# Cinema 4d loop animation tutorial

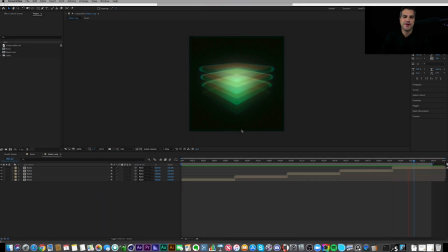Hey there, I'm Cameron, and welcome to StyleCraft. This is a bonus video for you. So this video is what you see on screen here. It's something where I took advantage of repetition, which we've learned about in previous weeks,
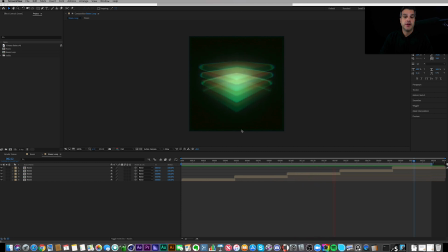and I created this 3D box thing. I call it stacking boxes. And I just want to show you guys really quickly how I made this. And this I'm going to break down a little bit differently. I'm just going to show you the project I had and kind of just step through it and show you how I actually created this.
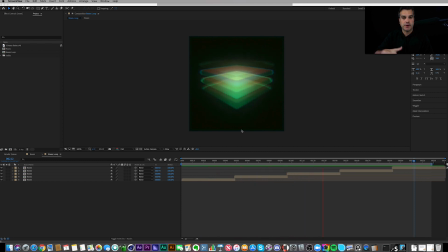Instead of starting from scratch, I'm just going to kind of work backwards and show you what was involved in this project. So what you're seeing here is the version I posted on Instagram. And it's just a loop. As you can see here in my timeline, this is a Precomp that I've got set up to loop
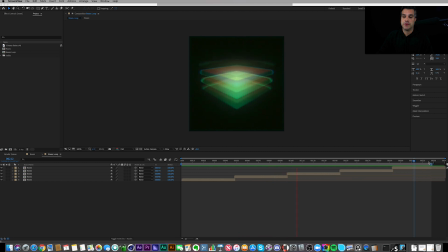1, 2, 3, 4, 5 times over the course of almost 10 seconds. And I found that where it ends here was a good looping point to go back here to the beginning. So this is it, pretty simple, but it looks pretty cool. So let's go into the Precomp.
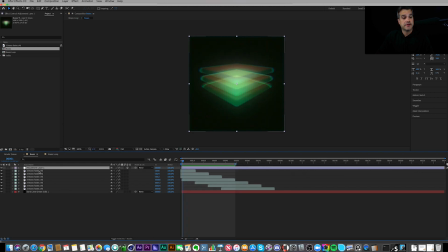And inside the Precomp, it's pretty simple as well. It's a Cinema 4D file with an adjustment layer and a background. So if I back up and start with just the background is just a solid.
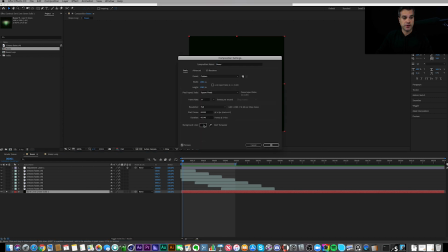It's a dark green lime solid. And a lot of times I like to work with blacks that aren't 100% black. Sometimes I do work with 100% black or 100% white. In this case, it's in the green spectrum and it's very dark.
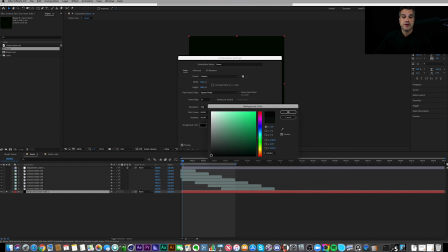But if you were to look, there's 100% black and here's my original greenish black.
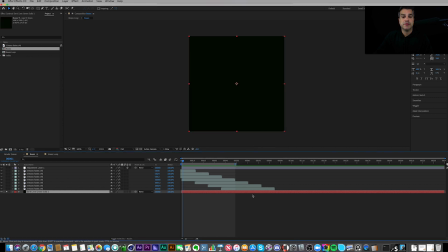So that was important because if this was 100% black, it wouldn't look as good with these solids back here, in my opinion. So I've got the background and then I've got this 3D layer
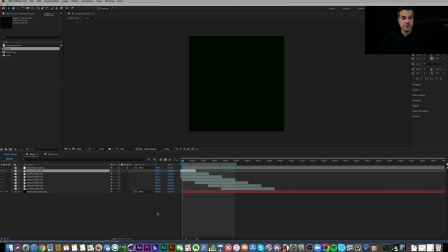that if I open it up in Cinema 4D is this right here.
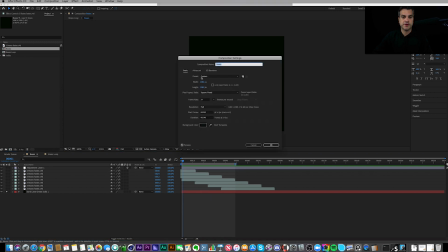And just to jump back really quickly, you also notice that this composition is 1080 by 1080, 24 frames per second. I have been building compositions at 1080 by 1080 lately because of Instagram. And when I built this, I knew I wanted to post this to Instagram
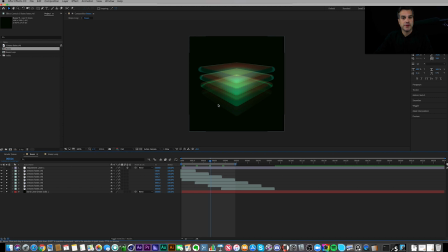specifically, which is why I built it at 1080 by 1080.
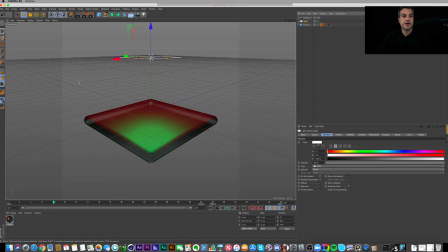So back in Cinema, this composition is also 1080 by 1080.
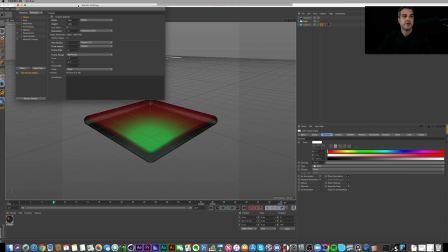If I click on my settings right here, you'll see that it's 1080 by 1080.
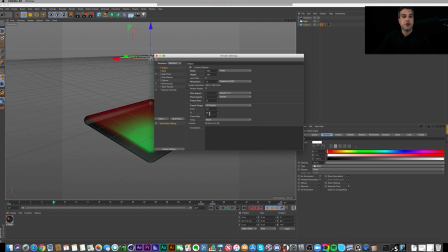It's also 24 frames per second, a total length of 48 frames, which you see down here. So it's 2 seconds long. I also taught you that in a previous lesson, you have to also change your project settings in Cinema 4D.
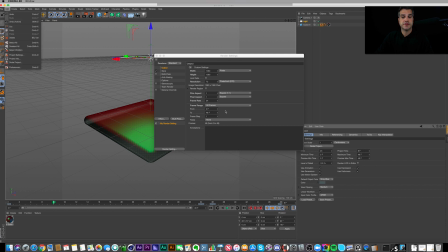And the project settings are under Edit, Project Settings, and it's changed to 24 frames per second as well here.
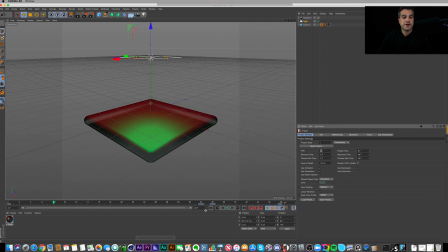So back in After Effects, since this is 48 frames long,
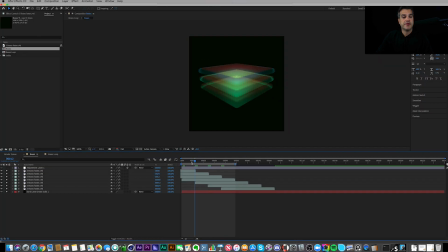I kind of played around a little bit and I found that every 12 frames, having this animation on top of itself seemed to create a perfect loop for me. So this was just trial and error of, I started with, you know, zero.
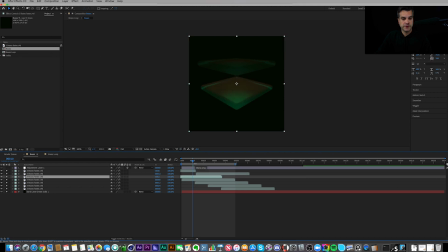Like if I was to like line these all up, this didn't loop very well. To create this kind of stacking box effect, I could have deleted some of these layers and had like, you know, just three here going.
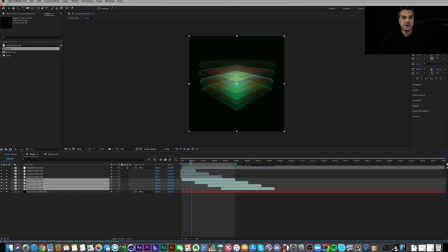But I found that, what is this total? 1, 2, 3, 4 at a time. Looked a little bit more interesting to me. So that's why these are stacked every 12 frames.
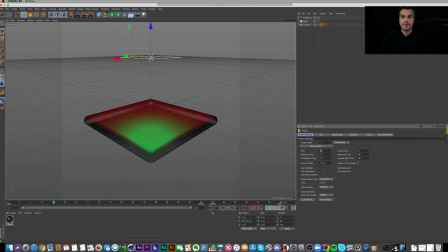Back in Cinema, really simple here.